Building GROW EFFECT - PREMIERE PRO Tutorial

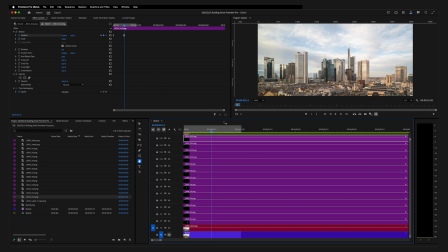So we go to our frame number 15, where the animation should end. And now for each layer, we start to adjust the end keyframe and start keyframe a bit. This means each building starts moving and ends moving at a different time and at different speeds.
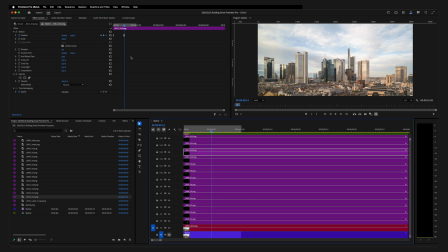So you can choose both keyframes, push them back a little bit, or put each one closer to another, or just move the end keyframe so the building is in its final position a little bit earlier. Do this for all of the keyframes you created for your animation. This already looks a lot nicer because all of the buildings move at different speeds.
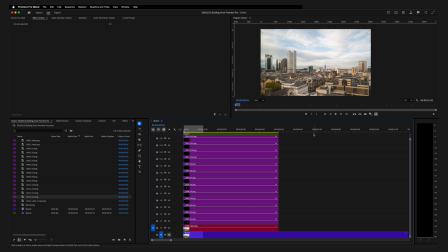Once you change all the keyframes, you see this animation already looks a lot more realistic because all of the buildings move at different speeds.
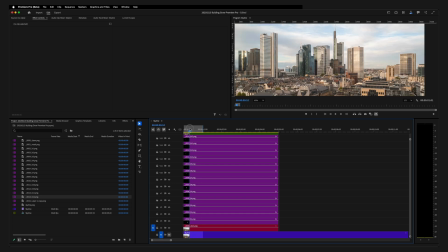There's one last thing we need to fix because some of the layers don't show up in the right order. As you can see, some of the movement looks a little bit weird because there are two buildings in another moving. Let's find out which one we need to change. Building 6, the big white one, and one of the buildings that's behind it.
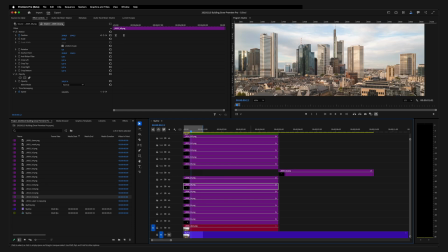So 6 and 8, we need to change the position of the layer. Bring this one to the right, move building 6 up, bring this one back in. Building 6 grows behind building number 7 and it looks a lot more realistic.
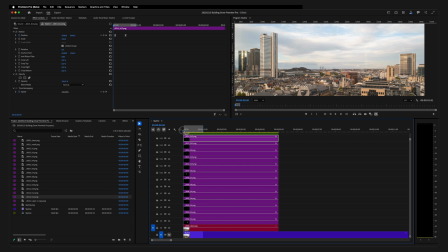When doing this, the layers on the top should be the foreground buildings and the layers on the bottom should be the background buildings.
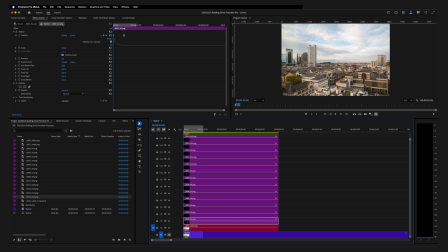Now to make it look even more realistic, we can add some motion blur to the moving parts. Go to effects and look for directional blur. Double click to apply it to the first building layer. scroll down so you can see the effect. And you have two options here, direction and blur length.
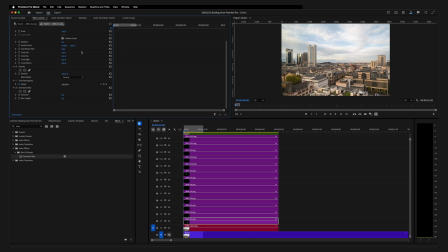Leave direction as it is, but with your player at the beginning of the sequence, set a keyframe for blur length at something like 20. Check where the movement of the splitting ends, right here at the second keyframe.
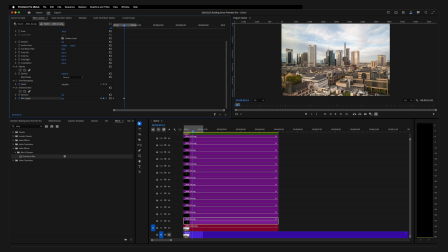For directional blur, set another one and change the value to 0. As before, you should create easy ease keyframes or something else. I will go with easy in here. Now you have some nice motion blur on the building, as you can see when it pops up here.
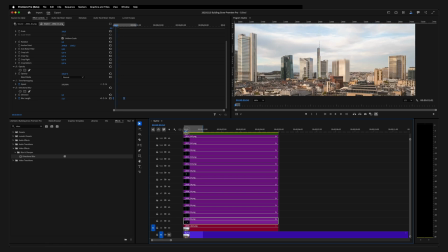Just zoom in, see the right building has some motion blur applied to it. Same as before, you have to apply this effect now to all of the layers.
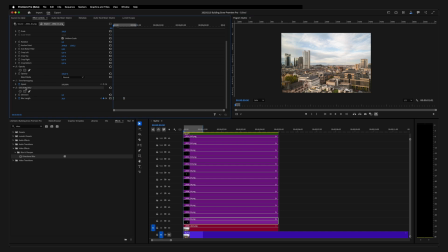Just select the directional blur effect from the first layer, copy it, go to the next layer, make sure the plate is at the beginning, paste, match the position of the blur and position keyframe, and repeat this process for all layers. There's one last thing we can do to make it even more realistic.
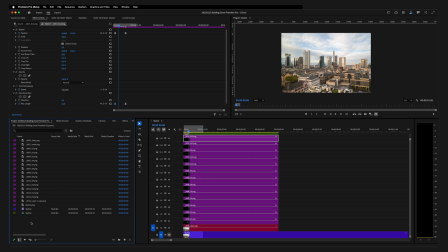To do this, go to our project panel and create another new sequence from our animation sequence.
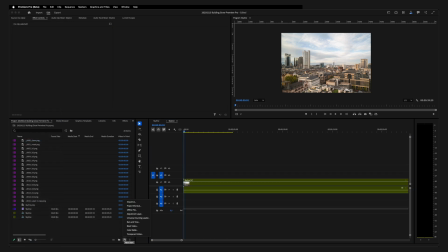So right click, new sequence from clip, create a new adjustment layer, new adjustment layer, settings will be automatically applied. Click OK, place this layer above your animation, then go to effects and apply directional blur to this layer as well.
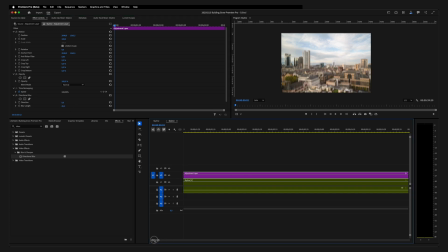Change the blur length to 20, zoom in on your sequence, and with your adjustment layer selected, move one frame forward, Command K to cut it, move another frame, Command K again, move another frame, Command K again, and keep doing this for the whole length of the animation. Remove every other frame.
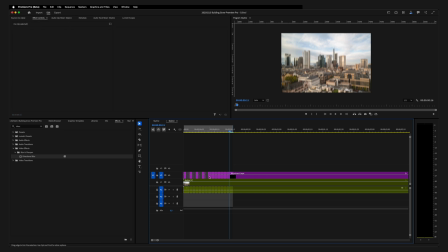This means select one of the slices, remove, remove, remove, keep on going, and also the last large chunk. This will add some camera shake to your animation, which will make it look even more realistic. This tutorial covers the basics of this effect.
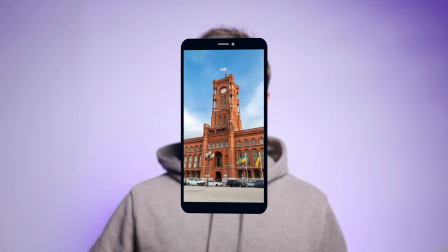You can also apply it to a single building to animate it in different steps, or to a moving video like a hyperlapse. I hope you learned something new in this video. Make sure to share it with someone who should try the effect, and also subscribe so you don't miss any future videos.
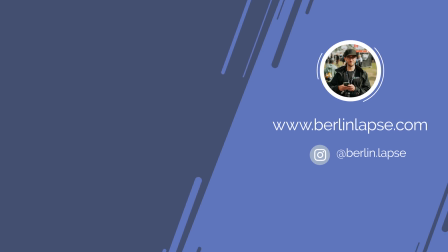Thank you for watching. Bye bye.